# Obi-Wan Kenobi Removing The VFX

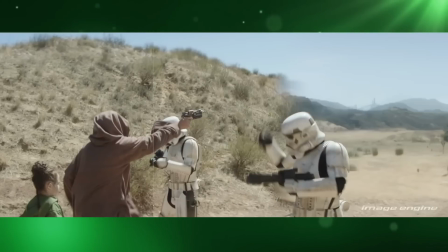[0:00]
In this video, we're going to take a look at just a few of the many VFX that went into Obi Wan Kenobi.
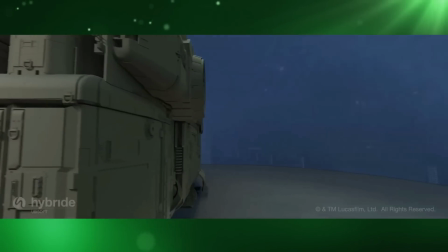[0:05]
But, as is the case with the majority of modern productions,
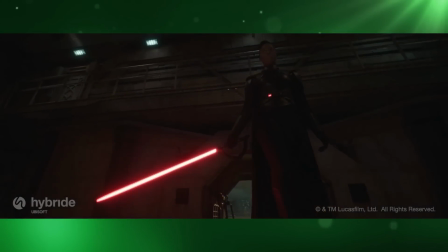[0:09]
these VFX wouldn't have been achieved in such a timely manner or have been quite as convincing without previs work from the third floor.
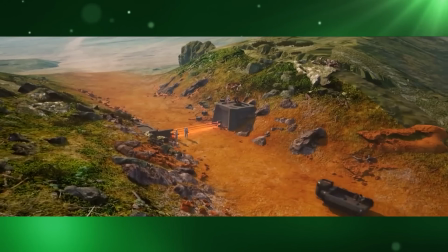[0:16]
In addition to blocking and planning shots within each episode across several phases of filmmaking,
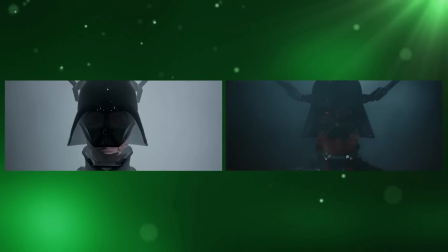[0:22]
the third floor's visualization work also included the creation of previs that the team could explore for camera angles and lighting, with some scenes blocked in real time in Game Engine. Image Engine delivered several sequences on the barren and mountainous Mapuzo.
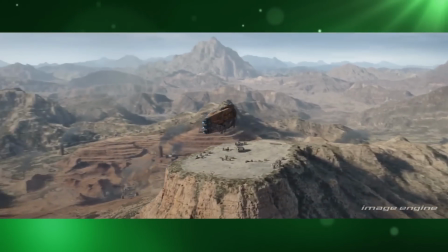[0:38]
One of Image Engine's first sequences in the episode captures Obi-Wan and Leia's craft touching down on the planet.
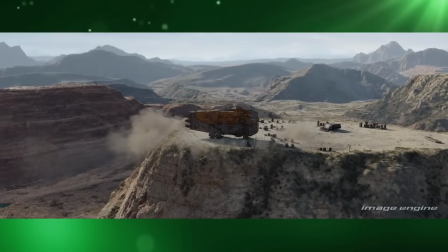[0:45]
The first 3 shots of the landing sequence are 100% CG.
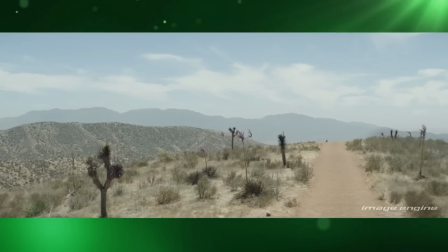[0:50]
Most of Episode 3 was shot on location in California, so some shots required extensions rather than full CG creations.
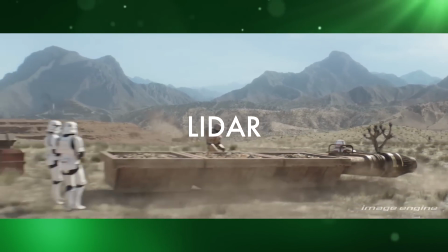[0:57]
The landscapes were a combination of LiDAR, photogrammetry, and hand-sculpted topography.
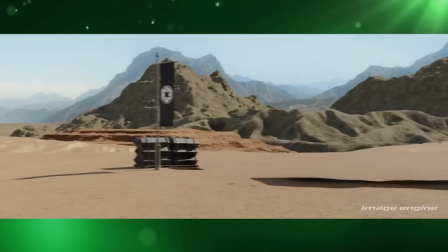[1:04]
Image Engine built a whole kit of Star Wars parts for these extensions,
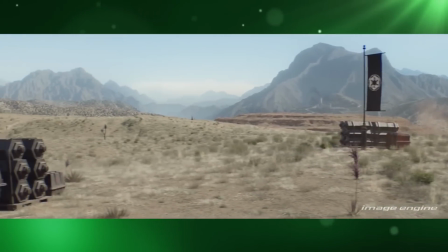[1:09]
including plants, rocks, and mountains, and these were reused throughout several shots.
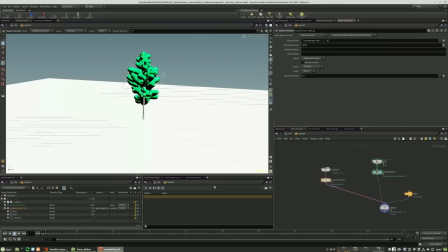[1:14]
And they used Houdini to procedurally lay out the plants and trees.
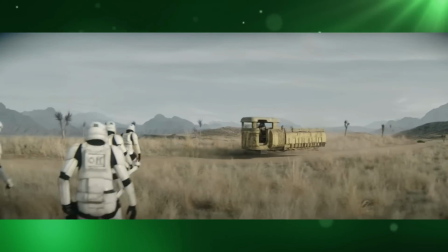[1:19]
The sequence where Freck transports Obi-Wan and Leia toward the Imperial checkpoint had some unique challenges.
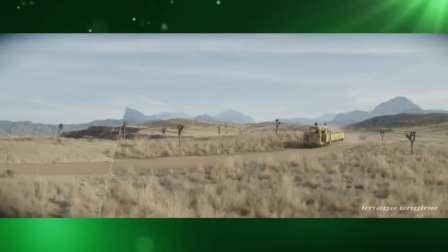[1:26]
The external shots may seem straightforward enough,
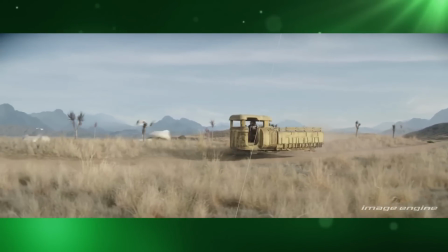[1:29]
like you just have to remove the vehicle's wheels and add a CG extension to the underside, so it looks like it's floating.
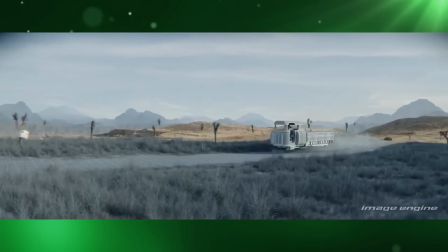[1:36]
But removing the lower parts of the vehicle also meant recreating the plants behind it,
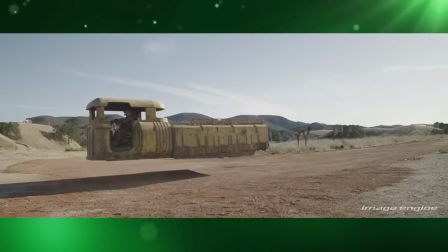[1:42]
adding mountain extensions and the CG vehicle extension, and any foreground plants and some CG dust and some
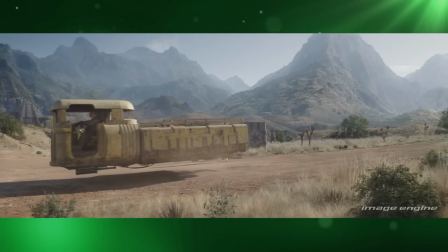[1:50]
extra Joshua trees and any other foreground action required in the shot.
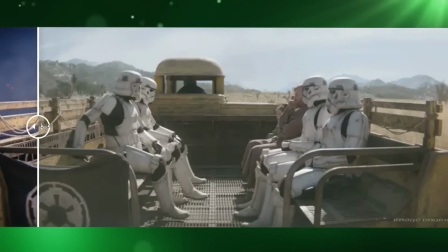[1:55]
For the ride-along shots, Image Engine used a combination of plates and CG backgrounds.
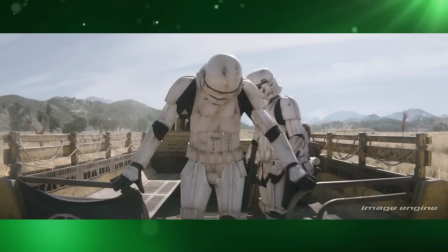[2:01]
Unfortunately, they didn't have enough background plate footage to cover the length of the journey, so they created a full backdrop valley using the real California location.
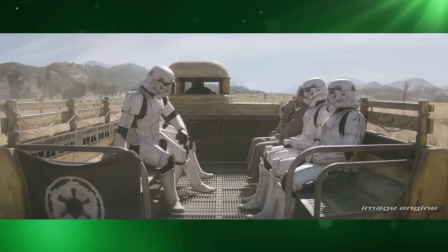[2:10]
Of course, the lighting conditions shot on the blue screen didn't match the on-location lighting shot in California,
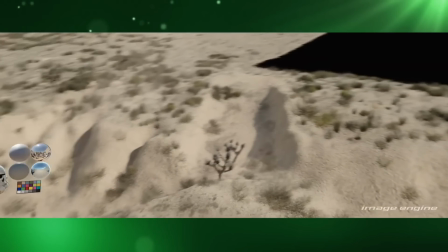[2:15]
so the plates had to be prepped and regraded to make everything work nicely.
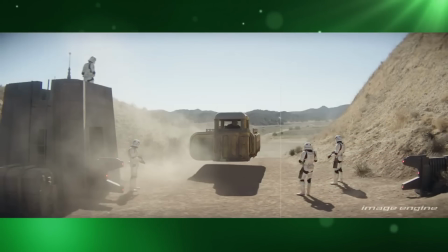[2:19]
The checkpoint sequence had a wide variety of work: vehicle work, laser blasters,
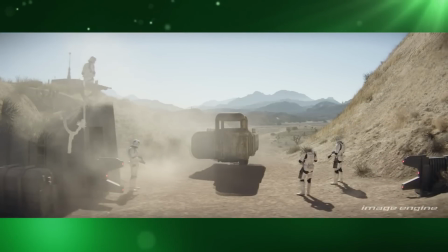[2:25]
dust FX, environment extensions, and full CG shots.
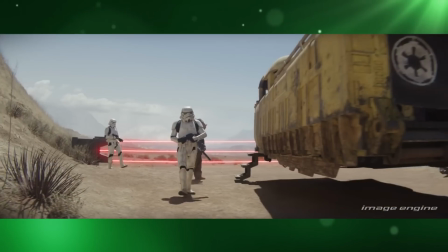[2:29]
They tried to keep as many practical elements as possible, like the on-location shoot,
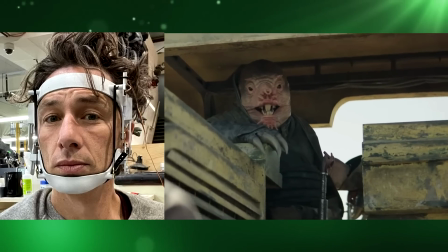[2:34]
the mining rover, the tower, and Freck as the alien, to help ground the sequence in reality.
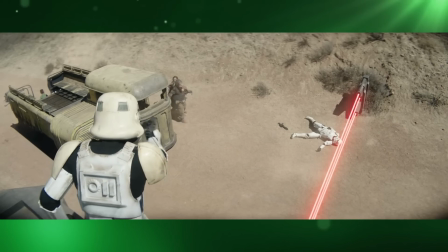[2:40]
For the Stormtrooper death shot, they layered a combination of sparks, heat, embers, smoke,
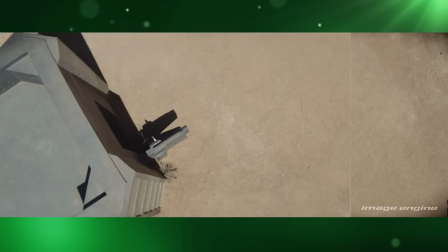[2:47]
and dust elements, in order to give the effect enough realism without making it too gory or disturbing.
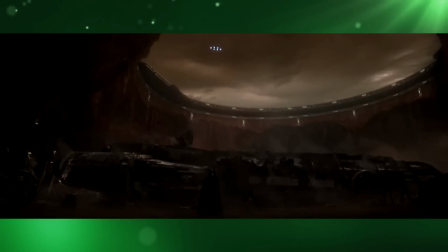[2:54]
In Episode 5, Obi-Wan and Leia escape to the rocky planet of Jabim.
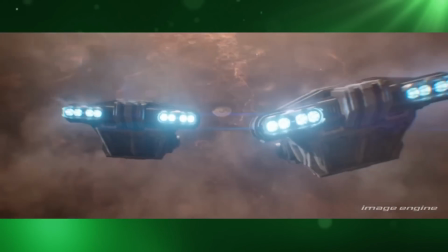[2:59]
One of Image Engine's sequences involved showing Vader's 2 Imperial transports swooping down through the clouds towards the scattered,
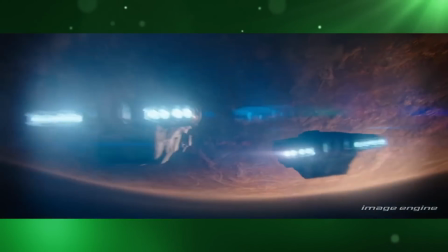[3:07]
crater-like path base. The hardest part of this was giving the planet the characteristic Star Wars look.
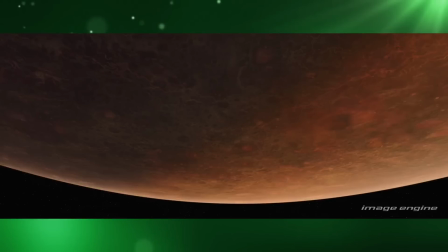[3:14]
They did this by using every other planet seen in previous Star Wars movies and television shows as reference.
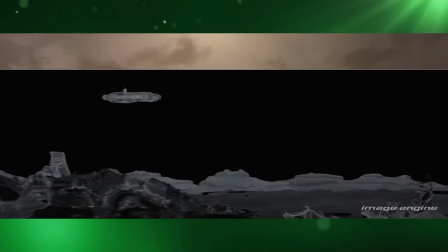[3:21]
The other important aspect of obtaining that Star Wars feel was the camera language.
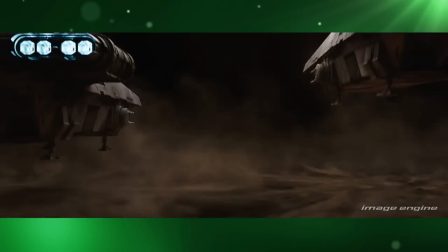[3:26]
They had to make sure the camera felt confined to the sort of motion control moves you could only achieve with miniature model shoots.
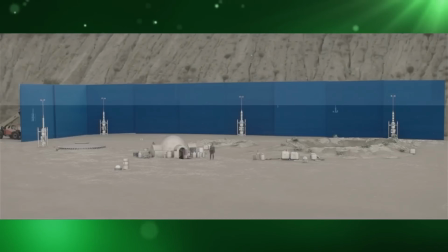[3:33]
Hybrid artists created the desert set extensions that stretched approximately 30
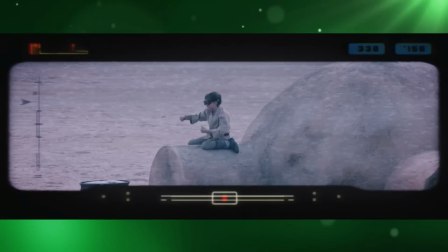[3:38]
meters wide for the Tatooine Canyon environment using concept art provided by Doug Chiang.
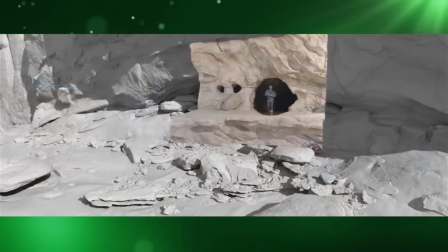[3:44]
The rock structures themselves needed to be smooth and not too busy, so they would blend in with the rock structures used on set during filming.
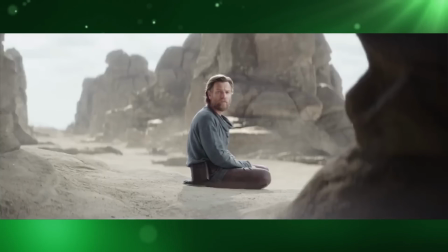[3:52]
Hybrid also recreated massive set extensions and extended backgrounds for the cliff environment, keeping as much of the foreground detail as possible.
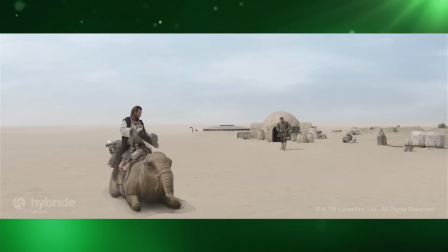[4:00]
Hybrid artists also helped transform a camel named Silas into a Tatooine Eope, a herbivore mammal native to the planet.